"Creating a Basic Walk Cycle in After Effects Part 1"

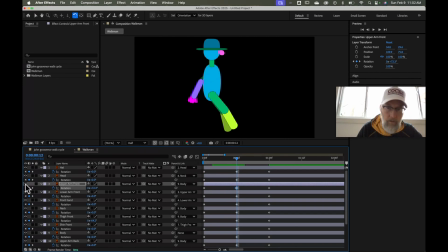All right, now the next thing we're going to do, I'm going to go ahead and take my upper arm, I'm going to poke out the eye, because I want to grab my back arm. Okay, while that one goes forward, I'm going to take this guy
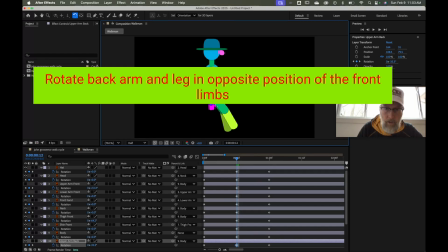at 12 frames and I want him to come forward.
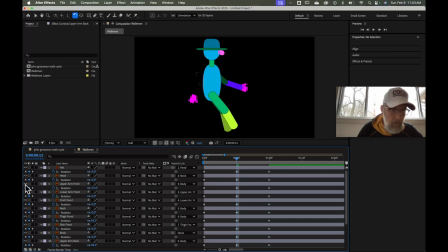I'm going to turn these guys back on like that. Do the same thing with leg, that back leg at 12 frames.
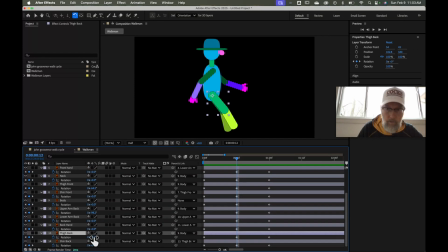My thigh back. Okay, and this one I'll rotate this one just so I don't have to take it back, and I'll take that back like that. Like that. So when I move like this, I should have kind of this scissor walk action going.
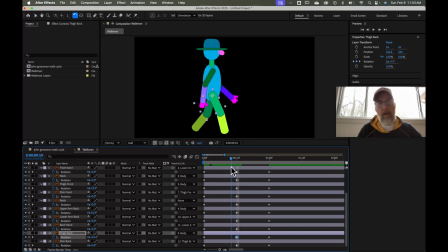Okay, so although he is animated and he is moving, it doesn't look very natural, right? So, and if I hit my space bar, I can check that out, and he does that. That's great. Okay.
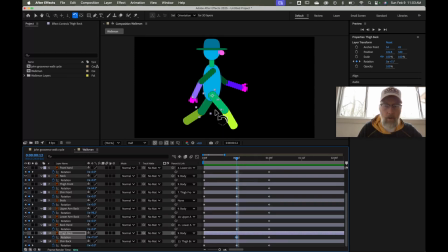All right, so next thing we're going to do, we're going to add some movement of his body. Okay, so we're going to go in between here. If I scrub back here, we're going to add some motion right here at this point at 6 frames, which is right between the beginning and the midpoint.
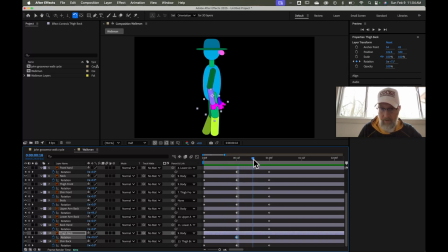And then we're going to go here between the midpoint and the end where the feet are going to strike the ground here. Okay, we're going to add a little bit of motion. Okay, first thing we're going to do, we're going to see which leg is coming forward. What we want to do is that leg comes forward, we're going to kind of kick that forward, that leg forward a little bit and add a little bit of exaggeration.
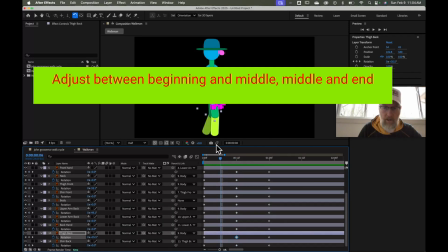So we're going to go ahead and go right there at 6 seconds, okay, or 6 frames, excuse me, okay.
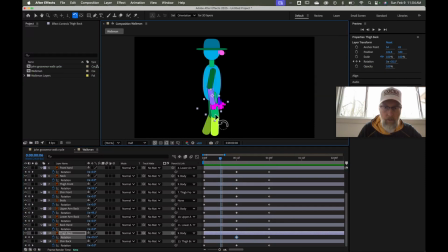I'm going to click my upper thigh, my thigh front here, and I'm just going to take it and I'm going to bring it forward and exaggerate this a little bit. And again, I have my rotation tool here, and I'm going to bring this back,
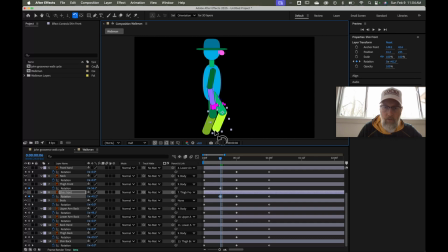and this is going to give you me an action of kind of reinforcing, kind of throwing that foot forward to take a step. So as I go here and bring it forward, you'll see he kind of flips that leg forward a little bit more and gives me a step as he gets there.
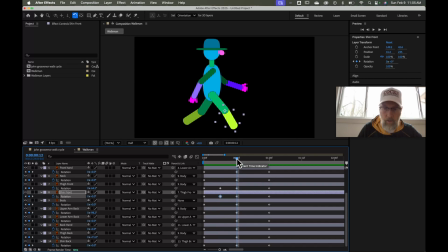Okay, groovy. Okay, I'm going to do the same thing here when I go to the next one as my back leg comes forward. Okay, I want to reinforce that thigh coming forward, so I'm going to go to thigh back,
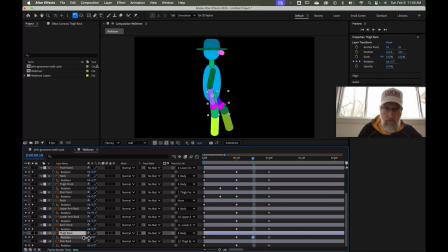and I'm going to reinforce it coming forward so I can flip that leg forward and flick that leg, lower leg, and foot forward. So when I go and I play it, it has a little bit more of a natural looking walk movement.
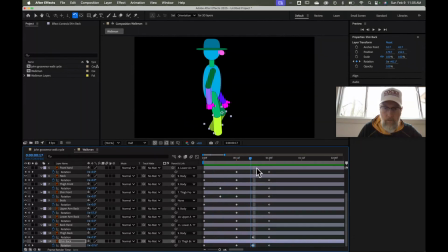Right there. Okay. All right. Now I might need a little bit of adjustment later, and I know my hand is in front of that, so we'll adjust those once we get all the way through here.
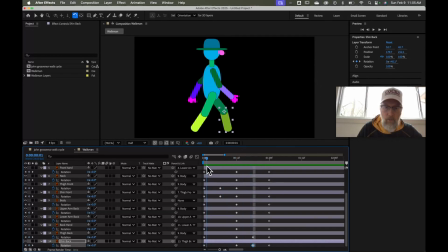The next thing I want to do as we move, we kind of bounce up and down because we don't float through the air. As our feet strike the ground, our body goes up and down as we take steps, right? And our head bobs and all that. We're going to start with the body first. Okay, so I'm going to grab the body. We're going to get on the body layer, okay? Now this time I want to add a different kind of animation.
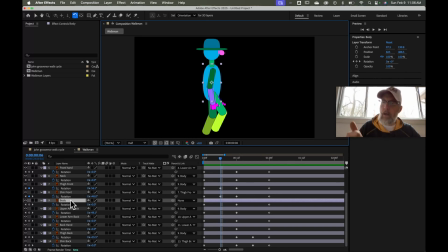I don't want to do a rotation. I want to do a position because I want to raise the body up a little bit in order to make the body raise as my foot strikes the ground, and as I step forward, it'll come back down a little bit. Okay, so to do that, I'm going to start with a base point though. I'm going to go and click on body. I'm going to hit position because I would like to add an animation position.
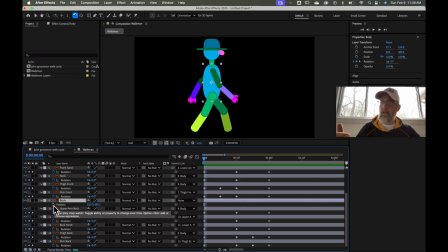Okay, now I need to have a beginning neutral point so I can raise it, right? If I want an animation, I have to start from one point and move to another point. Okay, so I'm going to hit my animation button. That's going to add a keyframe at the beginning of this. I'm going to go ahead and go here
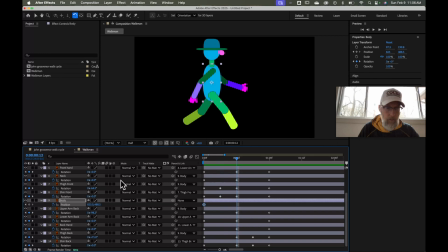to the midpoint, and I'm going to add another keyframe.